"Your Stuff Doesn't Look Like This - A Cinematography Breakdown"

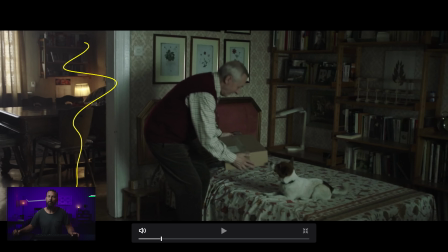[8:16]
Over in the other corner, at least you have the depth of this in the background. Whereas this corner of the room, it's like, oh man, this is trouble. But what are you gonna do? You're not gonna put the camera over there tucked in the corner and shoot out this way. So it's like finding another way in the blocking to get this.
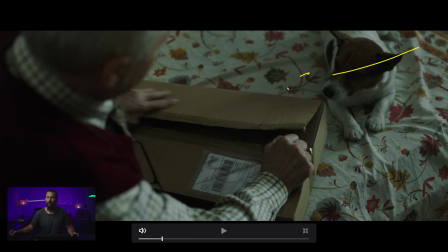[8:32]
Again, we're already on, I mean, we're trying to be on the shadow side, but it's all getting fronty again as well, you know?
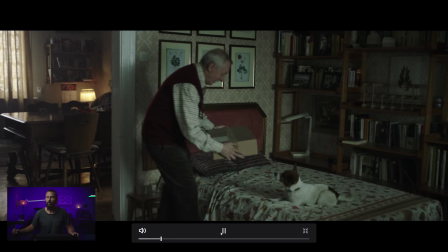[8:39]
So we see, oh, then this is killer. We go from here to this one to this face shot.
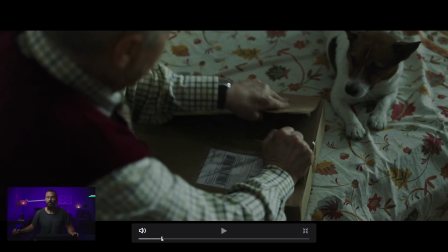[8:46]
Again, at least you can see what the cinematographer's trying to do, right? We're trying to get some depth.
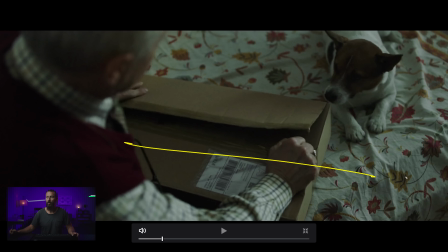[8:51]
So we're not gonna go this shot from over here, the camera over here, this next close-up. We're not gonna do it from over here looking this way. We're gonna do it from over here looking this way, because remember I said at least that way, there is some depth behind this guy.
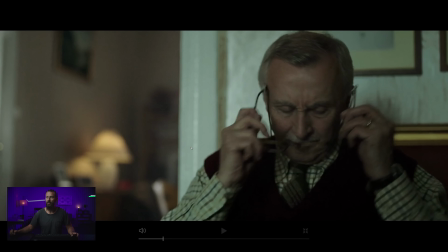[9:04]
Because if you're shooting the other way, which is the side of the line you'd imagine you'd be on, you'd be shooting into that corner where it's just flat. No good, light just smushing from the front. It's just really, really hard to do.
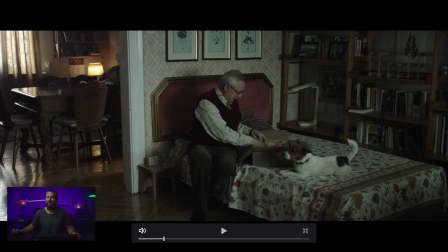[9:17]
And then this one, back to that one, back to the wide. Oh man, it's hard. Like how do you make this more interesting? You're not gonna create a ray out of the wall, like, and have a slash of sunlight on the background. It's just really hard to make things interesting because we've boxed ourselves in. Right? Anytime the window is to your back, that's not a good sign.
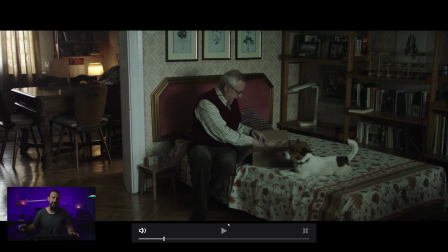[9:36]
Same thing as where if you see a cinematographer that has, you know, the classic, they say if you see a cinematographer with a sunburn on their neck, chances are they're doing the nightly news, right? Where if you're shooting a movie, you want a sunburned DP.
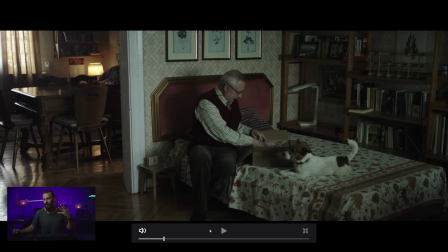[9:51]
You want a leathery cinematographer, just like in the face, just completely red, because they've been looking at the light all day long. Here, at least you get something, right? Like we're still manipulating the light a little bit, but it's just a really hard setup.
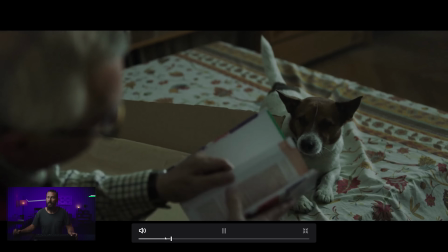[10:05]
Then this one, again, back to this one, he sort of leans into the shadow, back to the dog. That's just a really hard setup.
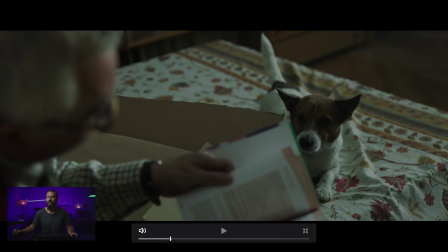[10:11]
Whereas you take that, okay, take that scene, remember that one, because this is the tricky one, right?
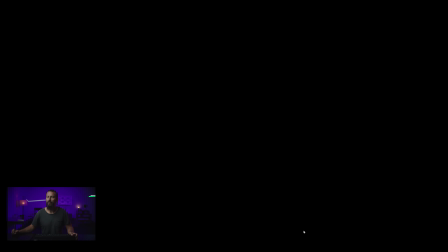[10:16]
Just flat. And if we look at the scopes, what does that give us? All right, so they're basically all floating around.
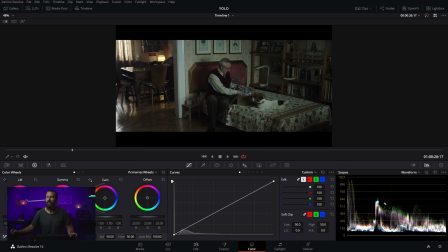[10:23]
There's a little hint over here because of this highlight, and you pick him out a little bit, right? Because he's a little bit brighter, this little thing here, a little bit brighter, but really it's all pretty much flat, very little variance across the frame.
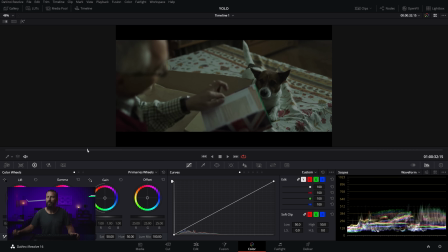[10:35]
Then we go to same house, same sort of setup, or at least supposedly the same house, which is this one.
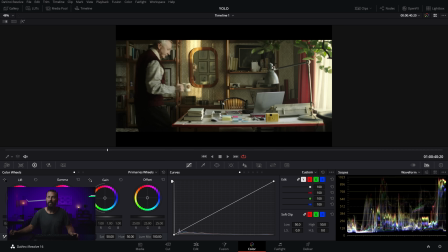[10:42]
Okay, now we're already winning, right? Now we're in the office. Is that the bed over there? Is this the exact same room? I think it is. So now we're not looking through the window that we are lighting from. Variance, see the variance over here? Even though we don't want to get too hot, you know, you want it somewhere in there like that.
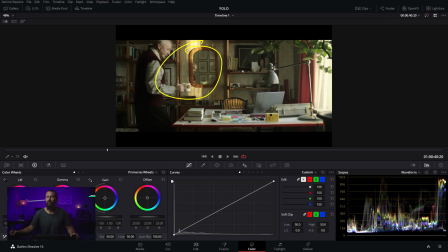[10:58]
You have some salt and pepper across the frame. Basically this thing, drawing somebody's eye. These little reflections in here reflecting this. That hint of the window. Then using the curtain in the shot to say, well, how much do we want that back wall to be lit up? Say, if you didn't have that curtain here, this whole back wall would be lit up. We don't want that. We want something fast and easy.
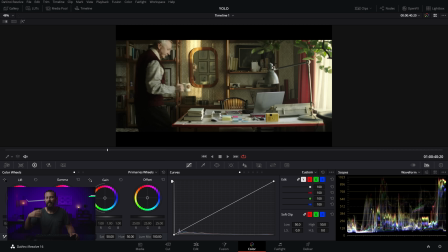[11:16]
I mean, you could fix it from the outside, but again, that's asking more teammates to come on board. Hey, do this, get on the ones and twos, get on the walkie-talkies and be like, hey, can you move that flag out there just a little bit? No, my left, not your left, my left. And then you end up just opening up the window.
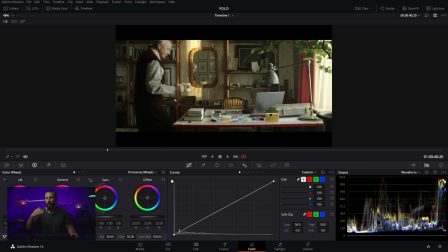[11:31]
Hey, move it that way. Like, no, we got comms, just use the comms. Space Cadet. Anyway, this is a good looking shot now, right? Because lighting from out here, he's gonna come around, sit here, and you can already tell this is his face, eyeballs, that's half of his face split.
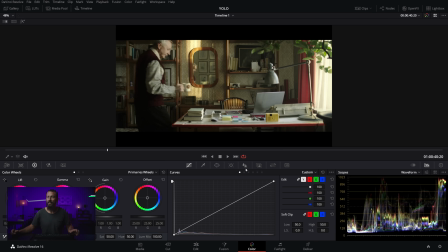[11:48]
This one's gonna be lit up, this one's gonna be dark, okay? And this is what we're going for. So if we go full screen here, let's see what happens. Why did we do that? Boom. Now you are talking.
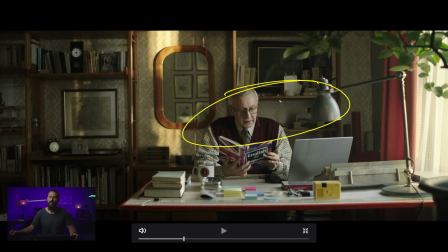[11:59]
You cannot tell me that this shot doesn't feel more three-dimensional than the flat shot.
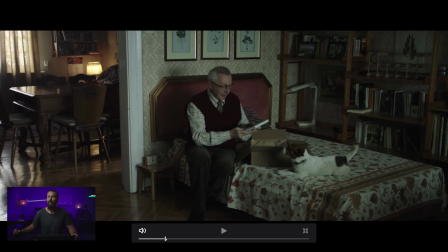[12:06]
And all that we have changed inside the room is the angle, right? This shot, it's kind of murky, a little hazy, a little something going on.
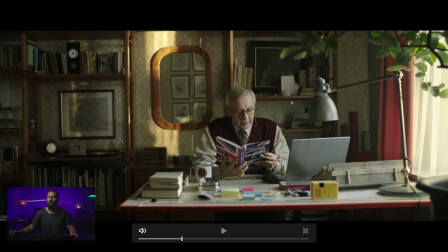[12:14]
Don't know exactly where to look. Bam. Yes, please. Transition across the face, light to dark.